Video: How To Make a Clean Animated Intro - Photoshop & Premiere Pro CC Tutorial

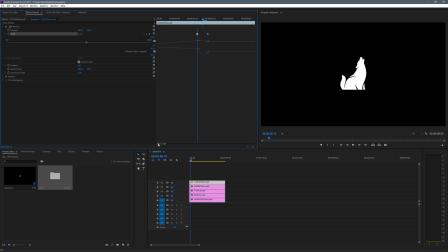8:18 So this will just fix that and give us a bit of a smoother animation. And then we zoom out, and that's pretty it. So just play this back, you can see that actually looks really nice.
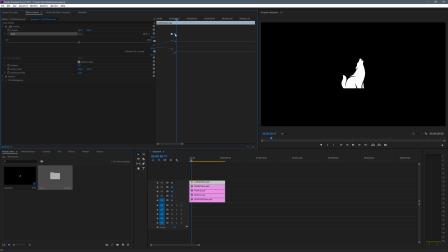8:31 So now what we're going to do is we want to animate at we'll actually want to animate this to slide across and then back the other way, just like it does in mine.
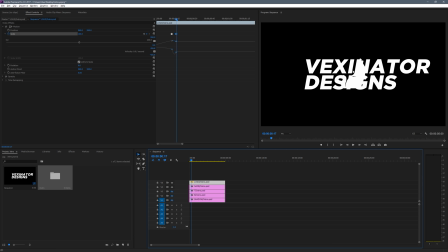8:39 So what we're going to do for this is we're going to enable a name so we can see how far across this needs to slide left and right. So now as you can see here, what I've done is I've actually made it a little bit smaller than the text. So in order to fix this, because you need to definitely have it bigger than the text to make the swipe across look right.
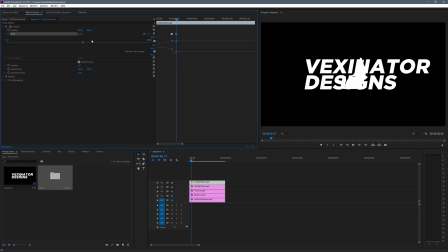8:58 So I'm going to set this to maybe 105. We'll try 110 actually looks pretty good. And then if I go back to this, remember we wanted the bounce, so this one I'll set to 120. Now what we're going to do now is keyframe again, and we want it to be over to the right hand side.
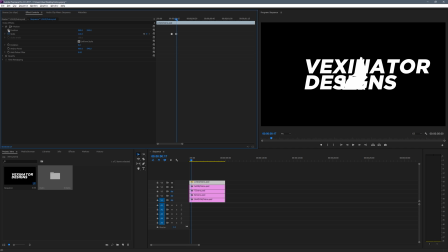9:15 So for that, instead of editing the scale option, we need to do position. So again, we'll need to put a keyframe and then put this, we'll just zoom in a bit here, and we want to maybe make it last, oh, I'm not sure how long, maybe half a second.
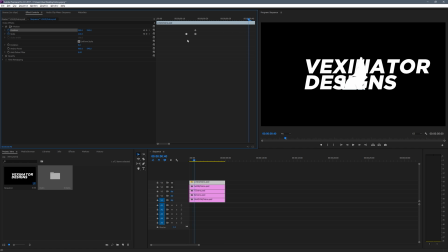9:30 So we'll just go to 40. And we'll see how that works. And then what we're gonna do is slide it across. So this is the x-axis and this is the y. So slide it across past the edge of your text, make it 1650.
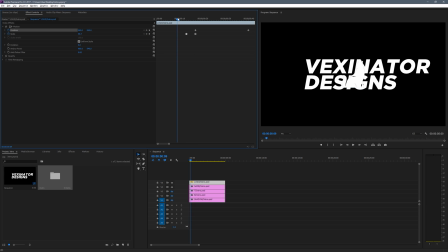9:46 Nice square numbers, makes everything a bit simpler and easy to remember. So if we watch this back, we can see it pops up and then it slides across. Now that does feel a little quick to me, the sliding across. So what we're gonna do is we're gonna extend it. Now, if you're wondering how I'm jumping 5 frames at a second,
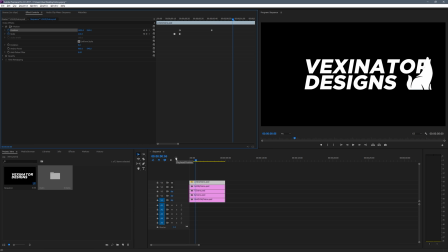10:03 then what I do is I just hold shift and that'll give me a nice 5 using the right hand and left hand arrow keys. If I don't hold shift, I'll just do 1 at a time. So we're going to set this to the minute. And then I also felt that it's a bit sudden afterwards. After the pop, it's a bit sudden.
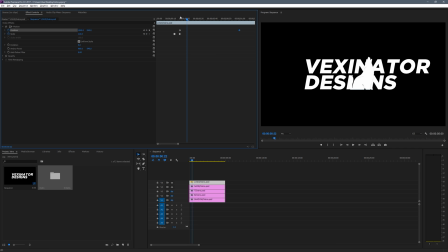10:20 So we'll set this to maybe 25. Now, a lot of this is just kind of feeling, and you got to try and judge how the animation looks and how it feels, and it will vary depending on how long your name is. So you really can't just totally copy mine. You will have to muck around with it a bit yourself. So it looks really good.
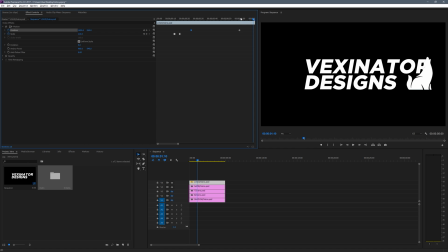10:38 So once this minute is up, we'll just hold it there. So maybe just 15 frames. So we'll just click this button, put another frame in, and we'll just make our animation hold for that region.
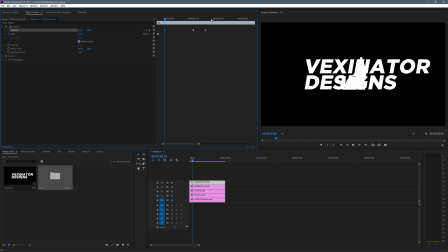10:51 And then we'll do, so this lasted from 25 to the minute, so that it's a total of 35 frames. So what we're gonna do is do the same again, so that'll be 50. And we'll just go all the way across to 50, and then we're gonna put it all the way back to the left-hand side.
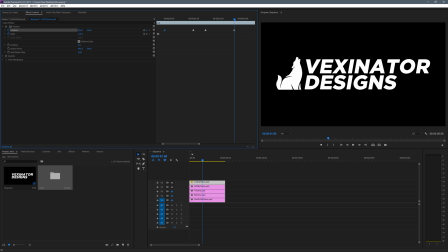11:11 So we're gonna sit nicely with our name. So if we watch this back here, comes up, slides across, and slides back. Now, as you can see, sliding back is a bit faster because it's a further distance, so we need to actually extend this a bit. So I'll do it this way. That looks good.
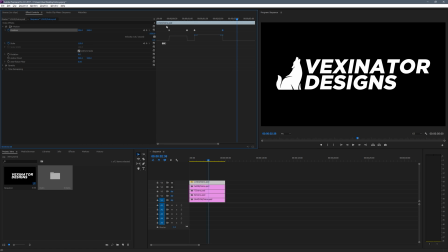11:30 So you can see we've just got all these really juddery edges. So what I'm going to do is you want a nice curve between all of them, so I'm going to right click. And what we can do is for temporal interpolation, we can just try maybe Bezier, but that's still giving us quite a juddery look, so we'll do...
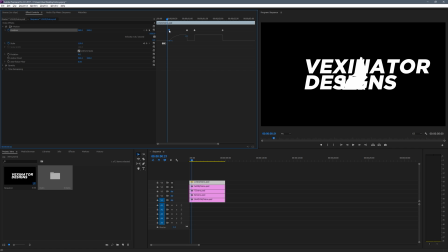11:49 It will do ease out, and then for the next one, ease in, ease out, and then we'll do ease in for this one. Now that just gives us two nice curves for our animation. So we play this all back here, slides across, and then slides back, and that looks really, really good.
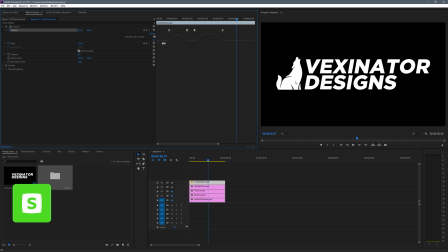12:07 So now, of course, we need to do the text so that it appears as the logo does. So what we want to do is go to the keyframe where the text is the last keyframe where the logo is in the center.
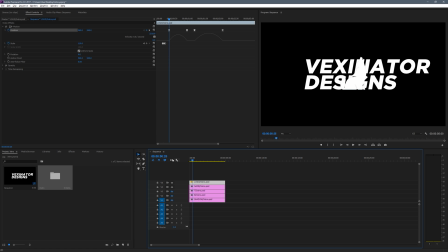12:20 So that is at 25 frames. Then we're going to drag and start our name there.